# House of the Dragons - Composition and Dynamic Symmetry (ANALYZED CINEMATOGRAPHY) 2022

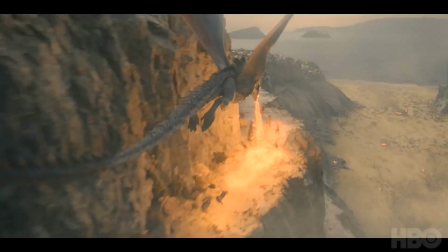See how it's kind of lost until it starts blowing fire, and then we can see the body of it better, which is exactly what would happen when these people are seeing it too. Wouldn't see it until it's starting to shoot flames out of its mouth. So aspect of view, nice silhouettes here.
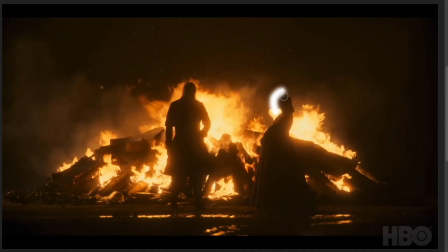Plus, since she's standing sideways, we can clearly define her face, and then her posture and her belly indicates to us that she's pregnant.
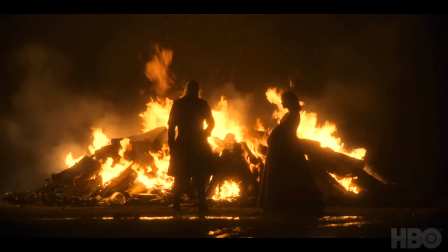So we don't know anything about this scene or the movie yet, but we can clearly tell what's going on in the scene because they've composed it that way.
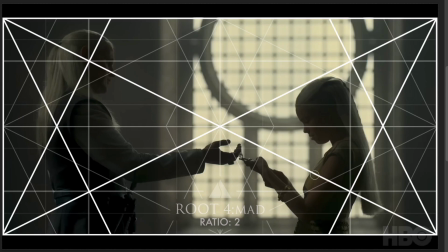Nice balance from left to right here, and the interest is right to the right of that vertical center line.
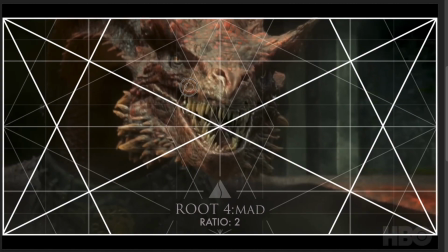Nice shot of the dragon here. Vertical center line, the gazing direction is going from left to right. It's a nice close-up shot, aspect of view.
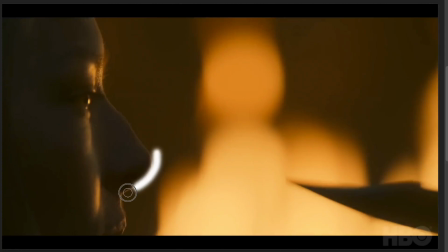See her profile very well. Nice figure ground relationship with that rim light, and then the dragon just breathing down, looking all ominous. But anyway, that's it for this one. Hopefully this series is as amazing as Game of Thrones.
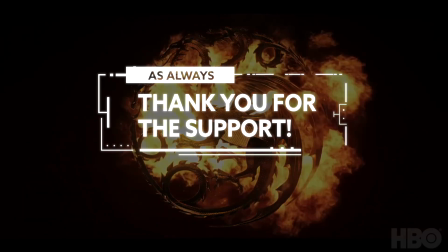But if you like this kind of stuff, leave a comment below. Let me know what else you want to see. If you want to see other episodes when they come out or whatever, I'll do my best to help you guys out.
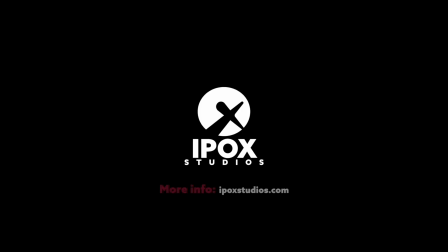All right, take care, guys.